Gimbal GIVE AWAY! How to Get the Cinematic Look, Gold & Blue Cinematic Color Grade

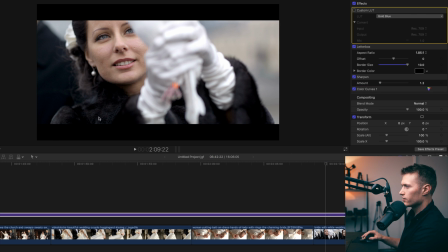So if we go before, you can see there's a bit of purple in the blacks a little bit, and as purples go, a really nice blue skin really pops, looks really rich and nice.
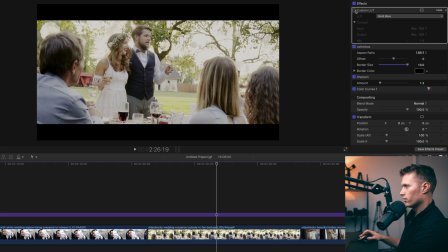So this is another good bright shot, looks great for wedding stuff, really warm.
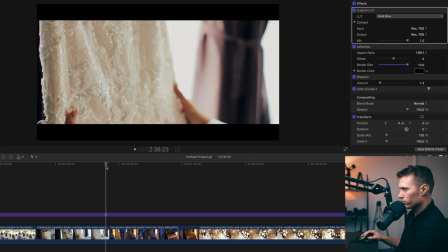This one, it's almost a green, it's like a really nice warmth there. So before and after, it might have too much contrast, but that's just because it's story blocks, it doesn't come flat.
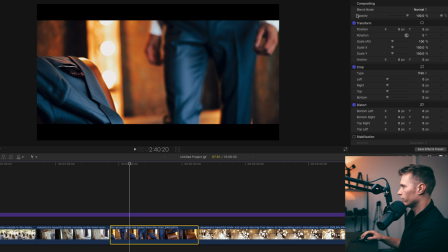So this is going to show how it really brings out the gold tones.
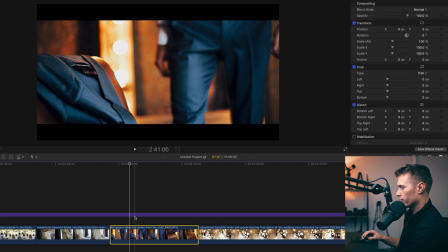Just click that adjustment layer,
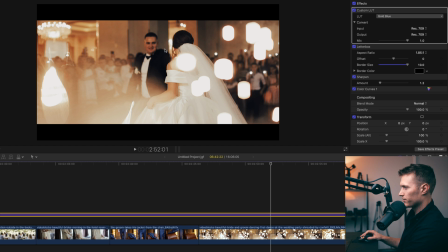makes them a bit richer. Really nice tones here. So we keep those blacks very black while introducing so much warmth into the rest of the image.
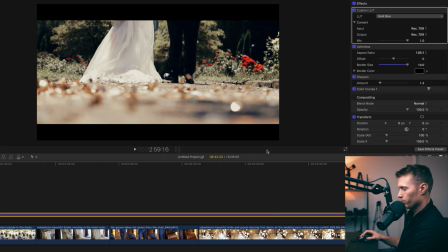That looks really good. As you can see, obviously drop makes those greens way more warmer and desaturated.
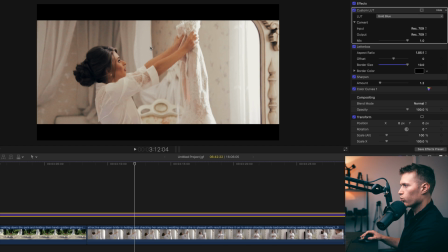This one, quite a white image, and we just warm it up a touch while keeping those very whites, the whitest whites, not too warm, because that will throw off how natural your image looks. Like, you definitely want to keep your whites either white or very close to white, but your highlights,
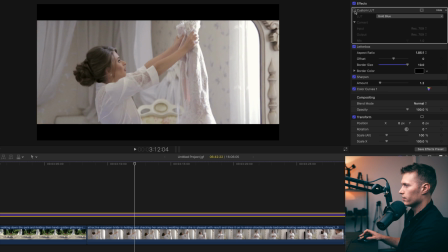which are like over here, they can have a hint of warmth to them and it won't look unnatural.
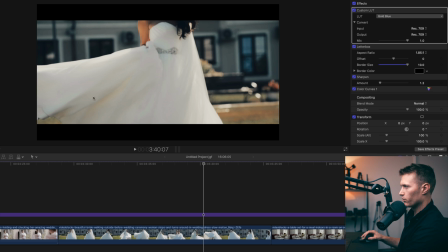Okay, so this really brings out the blues, and then you'll see the real warm tones as well. So we just really emphasize the cool tones and really emphasize the warm tones, enhancing them. Really brings out those blues there, brings out the warmth and the highlights. You see how cool it looks in there, almost gets rid of that.
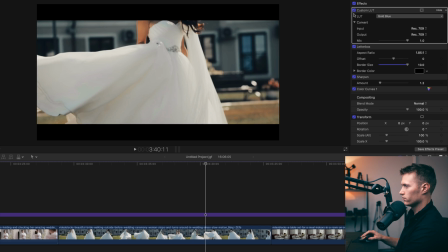So that's a really big change, that's a good change there. Looks great. Awesome tones here, before and after. Could imagine that on really high quality footage. We're just using Storyblocks 1080 at the moment.
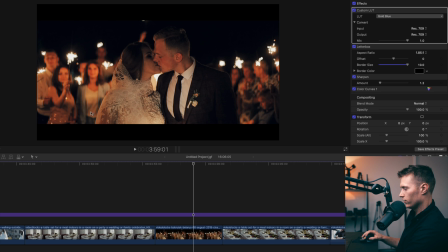Try to work in 4K though. Really nice tones there. Tones again. That looks so good. Okay, so this shot here, skin tones and a lot of blacks.
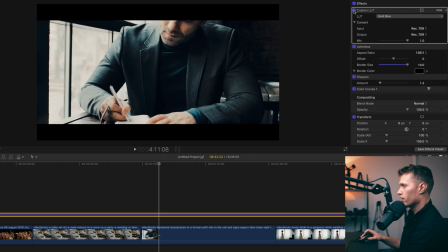So if we just turn this off and on. Emphasizing the skin tones, emphasizing blacks and blues.
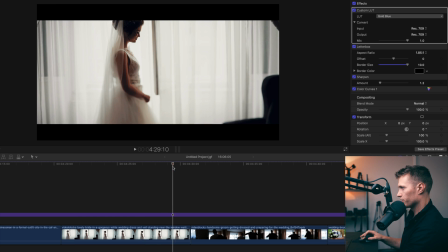Let's get across. Okay, so you'll see how this slightly warms up the image. Almost gets rid of those blue tones. Those warm tones in the background get enhanced.
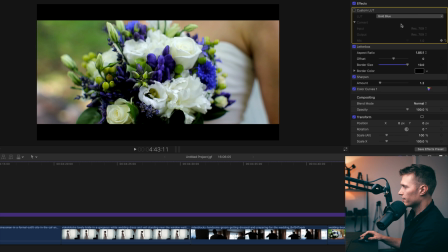So you can see we've got purples there and they shift to a lot more of a blue. The greens in the background way warmer. Let's keep going. Before, after.
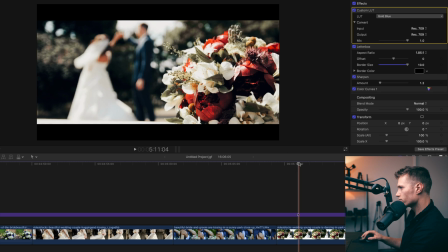Again, one with lots of greens. And now we'll get to like the outside really warm ones.
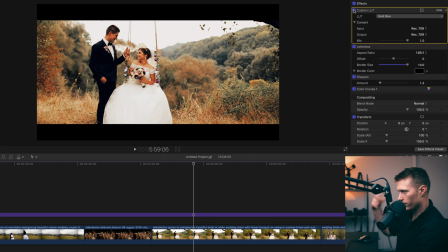So this shot, for example, it's probably too saturated, but again, it's Storyblocks footage. You just have to take it out.
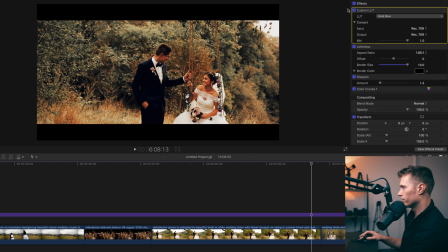Doesn't look the best, but you can see the colors. It is putting in those rich oranges there. So what I might do, since it's Storyblocks, I actually drop the temperature a bit because it's just getting a bit too warm there, but it's still pretty warm. Drop saturation a bit, start to get something really nice there. This one's a nice one as well with warm greens.
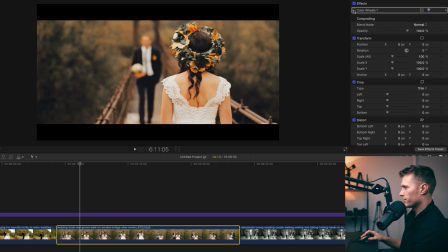So I shoot flat for my stuff, but as you can see, it works perfectly fine for any profiles. You just might have to take out some contrast or saturation, but otherwise it's great.
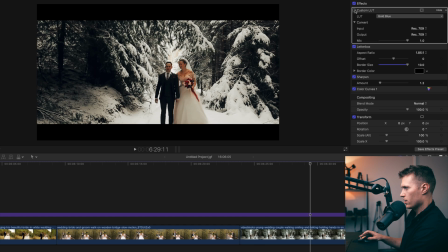So here's in the snow. I like that too.
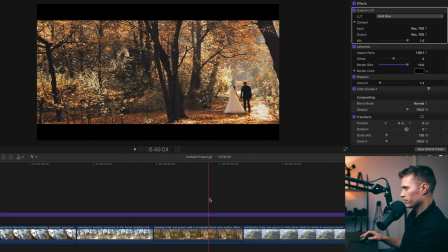And yeah, just a few more clips. Really nice warm one here.
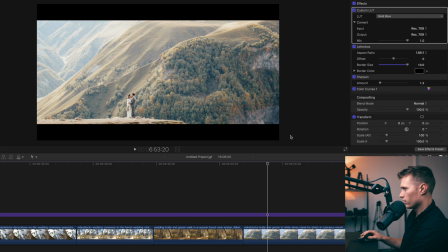Introducing the oranges and then the greens especially.
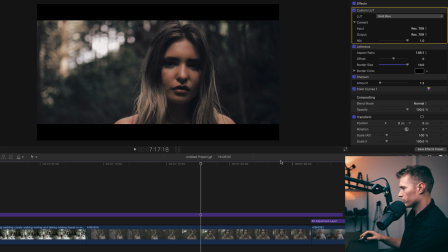Love that, much warmer. Yeah, and then we just got more skin tone sort of videos.
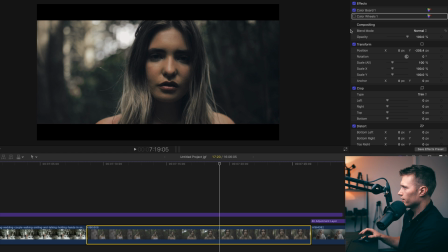So if I just turn this one off, you can see that's just a bit of contrast, this one.
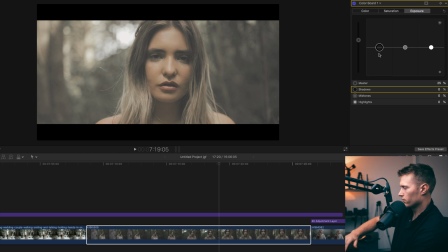So this one's just a bit of contrast, dropping the shadows sort of gives contrast. So this shot is one of my shots.
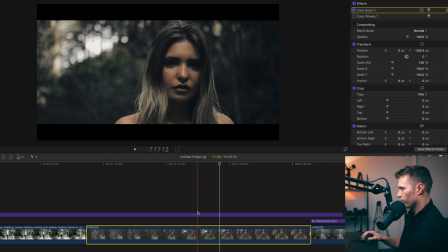It's cine style. So it came off a little green. So what I do, as you can see, the only thing in this adjustment layer is the LUT pretty much, and she comes off a little green. Her skin tones are a little green.